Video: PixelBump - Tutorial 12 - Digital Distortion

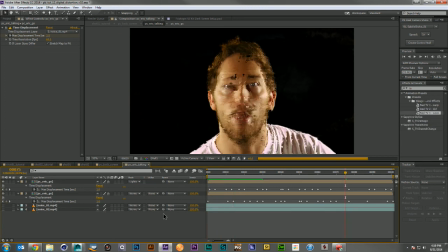2979s
That's pretty glitchy. So I think this is looking pretty good. It's got moments of clarity where you can just see him, but for the most part, it's pretty distorted.
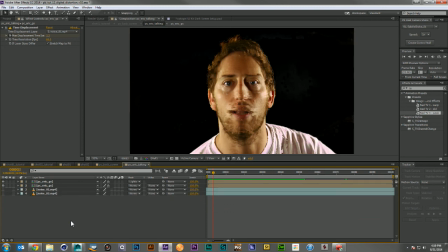2996s
I like that quite a bit. So the next thing I'm gonna wanna do is give him a little bit of a background. And to do that,
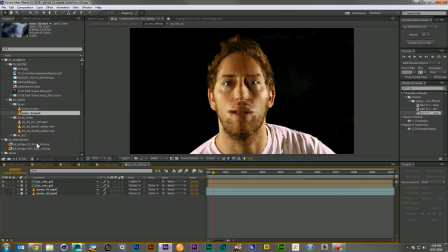3010s
I'm gonna go ahead and actually grab the same background I'm using for Amber shot.
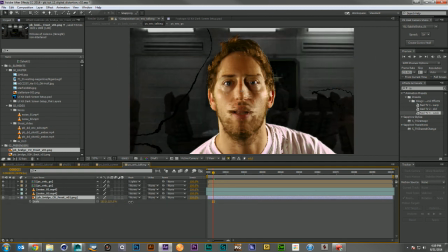3018s
And I'm gonna scale it way up. And I'm gonna grab my camera, lens blur, and I'm gonna set it out of focus.
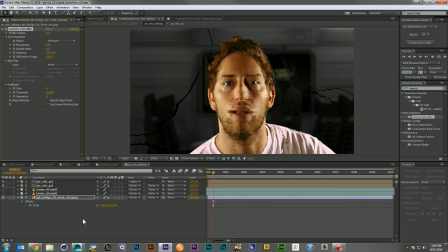3030s
Not too out of focus, but just enough. And I think I want to scale Eric up in this shot.
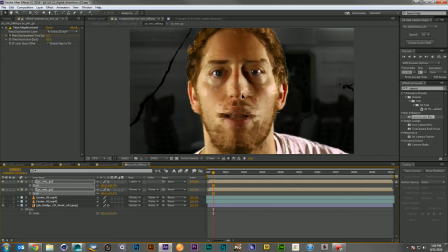3037s
I don't want him to be quite so small. I want it maybe looking like he's talking directly into a webcam. There we go. And I'm going to go ahead and again, I'm going to vignette this whole thing.
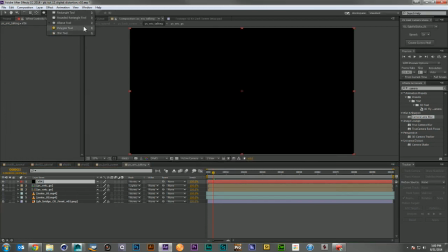3054s
Just to make sure that Eric is the focus. Go ahead, grab that guy.
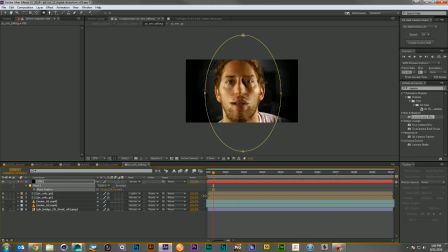3064s
I'll subtract it, I'll feather it out. There we go. There, that's looking pretty good. And I think I wanna give Eric just a touch of color correction.
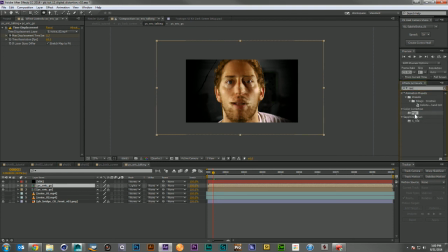3080s
Maybe just a little tint, just to bring down some of that intensity. And that also gives me a chance, since I'm using transfer modes here, to create a more interesting color effect. There we go.
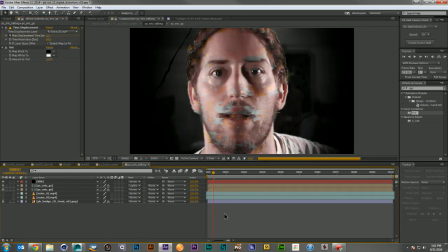3100s
Let's play through that again. Good. But we don't have anything in the background itself. So let's go ahead, turn these guys on.
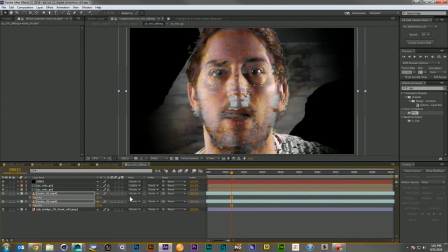3115s
Let's bring them down a little bit. And let's do an additive mode maybe. So what we'll do is we'll find a level that looks good here.
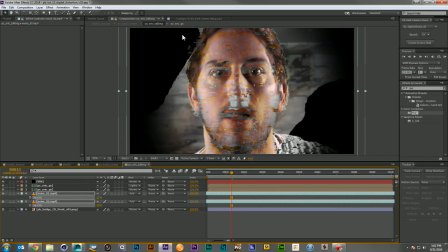3134s
And we're getting some blackout here, which I don't like.
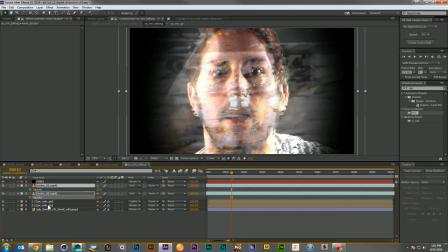3138s
So I'm gonna go ahead and move those to the top so it's a little cleaner in that way.
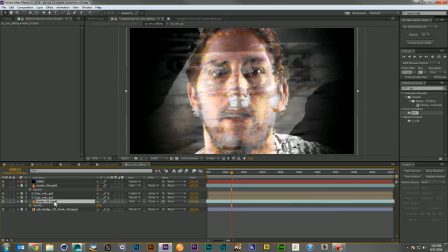3145s
Just play with this for a second till I find a look that I think is looking pretty good. There we go. Let's go ahead and bring them down just a little more. I don't wanna take too much focus away from Eric's face.
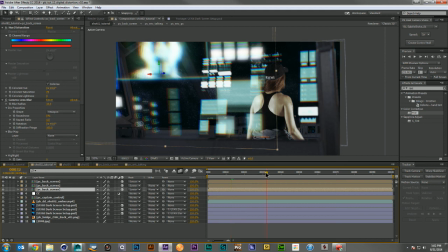3161s
And let's come back to our main comp and see what we've got. He's a little too out of focus now. Now we've lost all of that work that we've done. So let's come back and let's drop our camera lens blurs down a bit.
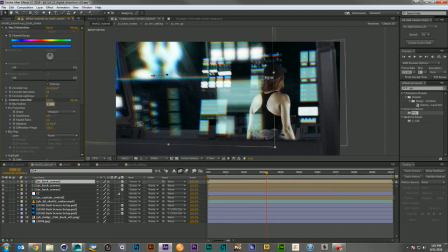3176s
Maybe just a 5. So I don't want to lose all that beautiful work and be able to see all of that digital glitching.
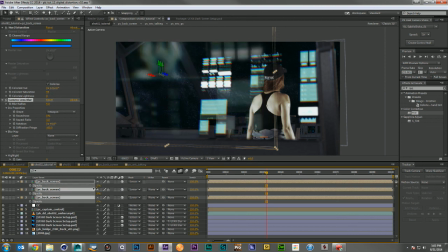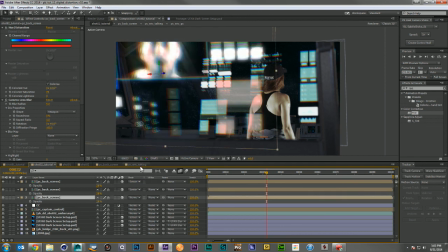3193s
What I'll need to do, there we go. Just add one of them back to a more normal mode. And let's see what we've got.
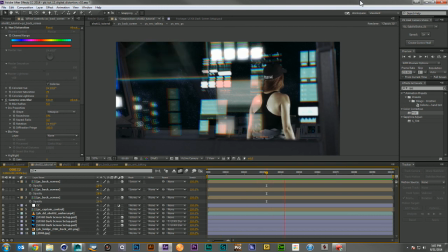3212s
Okay, so here we go. We have the digital distortion looking really nice. I'm really happy with that effect.